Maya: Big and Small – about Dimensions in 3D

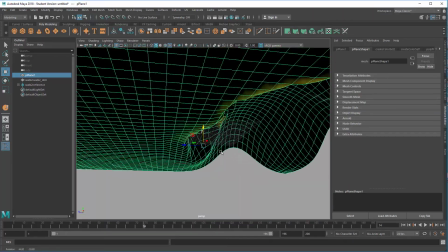8:19 Where is he?
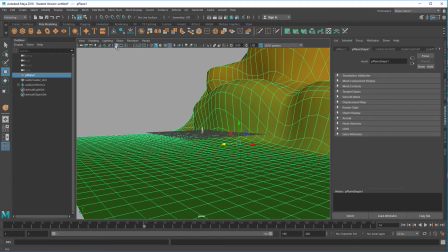8:23 Here he is. We don't need to see the grid.
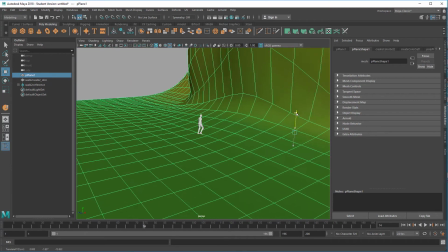8:27 Now this is our creature here, and now the dimensions are quite good. We can move it here, so he walks on that plane towards the high mountain.
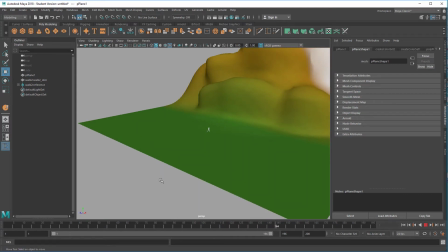8:43 So he's really tiny. Now when we're in a movie and we produce a scene for the movie, we can work with the camera here. If the camera moves from this perspective closer to the character, the viewer gets an immediate impression of the dimensions
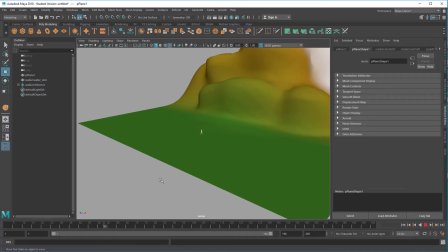9:03 of that mountain range and how small the little human is.
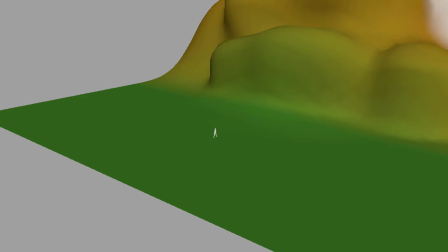9:08 When we open such a scene to the viewer, so the viewer sees this,
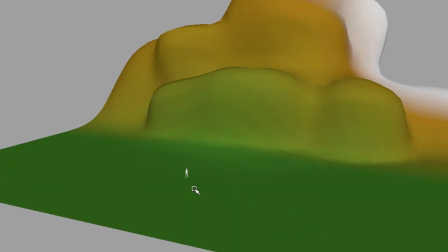9:15 he or she might not see the creature, the walking creature, immediately, although it's important. And one of the hints we can give him or her, the viewer, is to add props to the scene.
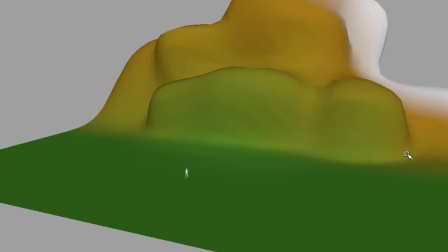9:31 And in a natural environment, we would plant trees here, we would place roads here, and in a science fiction movie, we would plant gigantic spaceships in the sky, for example.
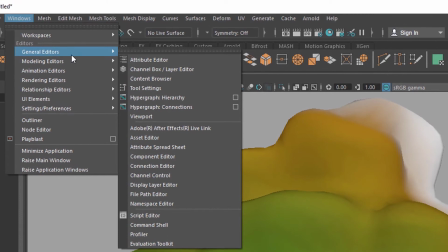9:48 So let's introduce under Windows, General Editors, Content Browser, some props like a car.
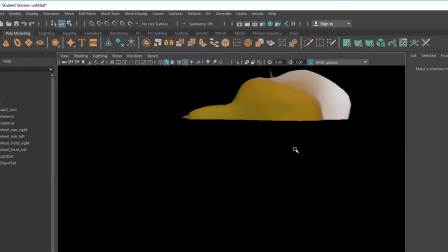9:55 Let's double click the sedan car, and of course it comes in very, very large.
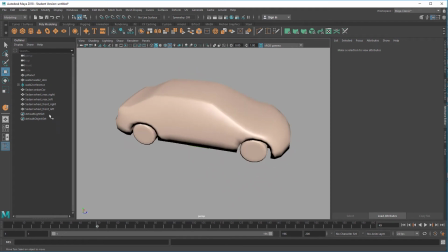10:03 The sedan is coming
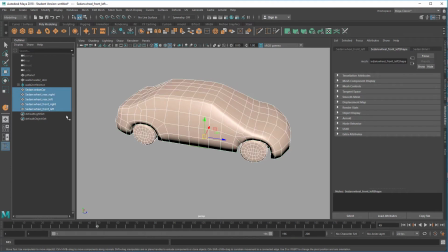10:06 in 1, 2, 3, 4, 5 objects because it includes the wheels. If we scale the sedan down, the wheels won't scale with it.
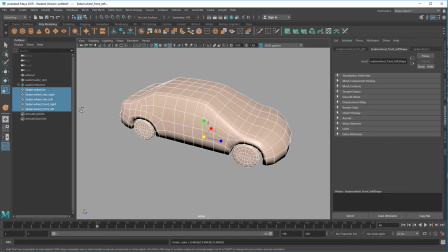10:22 So we pack it in a group, all the nodes here, Control G, and we scale the group down. And currently the group is scaled to 1, 1, 1 here.
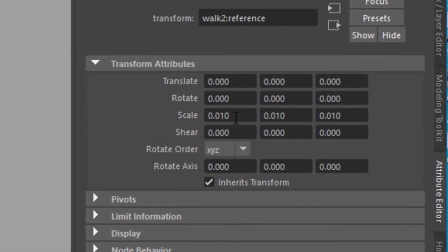10:35 If we go to our walking reference here, he or she is scaled to 0.01.
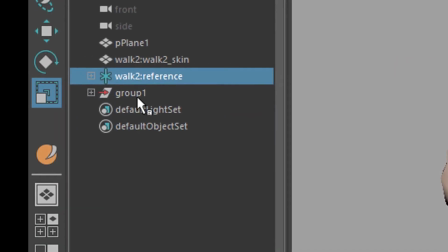10:43 Now let's scale the group down to 0.01.
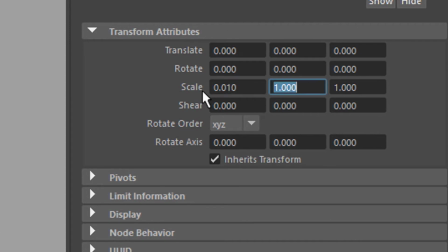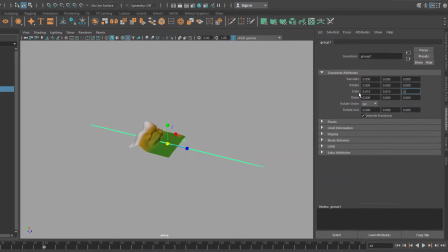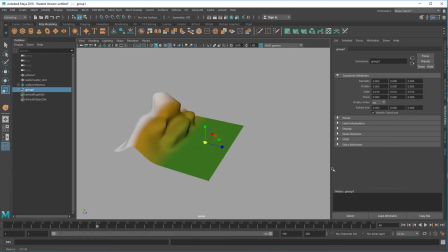11:01 Now we have a tiny car. It's so tiny that we can't see it anymore. Well, we can.
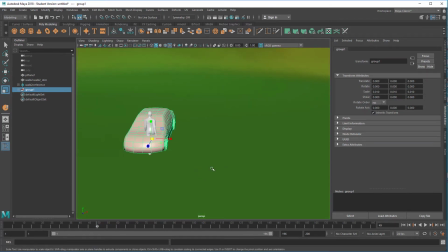11:07 It's right here. And you see it has the proper dimensions in relation to the creature.
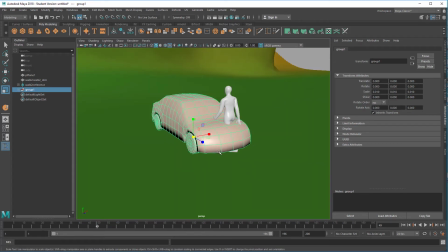11:15 He is slightly taller than the car. That's basically what the dimensions cars do have.
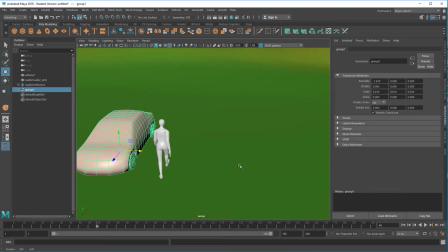11:22 Maybe the car is a little bit too small. What do you think?
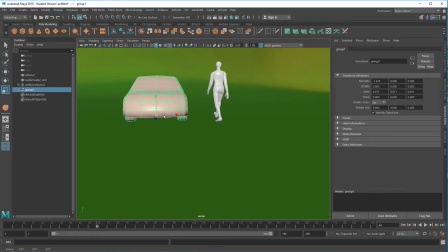11:29 Well, we can scale it up a little bit like this.
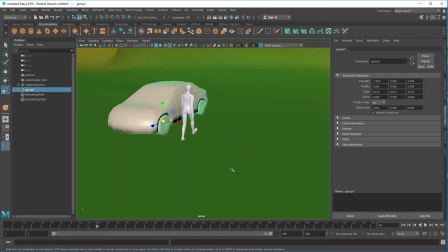11:35 And now we can imagine he can sit down in the car and drive away. And if we move the car, say there, and rotate it a little bit like this,
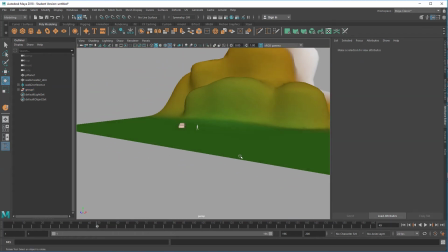11:46 and look at the whole scene from here, we immediately see that the
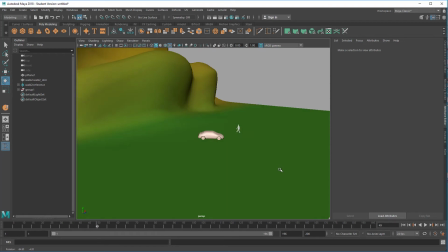11:53 viewer gets the impression of dimensions immediately. So this makes sense, and all of a sudden we have an orientation about all dimensions in the scene.
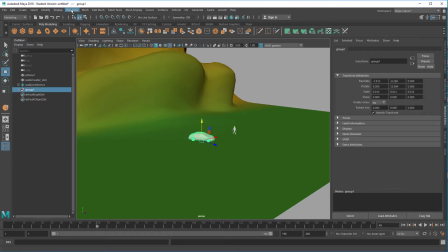12:05 Finally, let's introduce a plane which will convert into a spaceship.
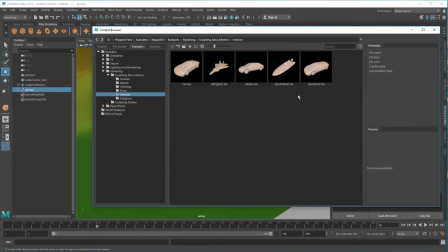12:10 So General Editors, Content Browser, and here's the jet fighter.
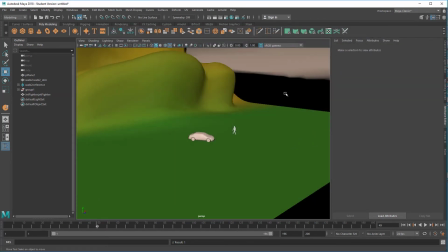12:15 It's in the Maya props, so everybody can use it. Here's the jet fighter.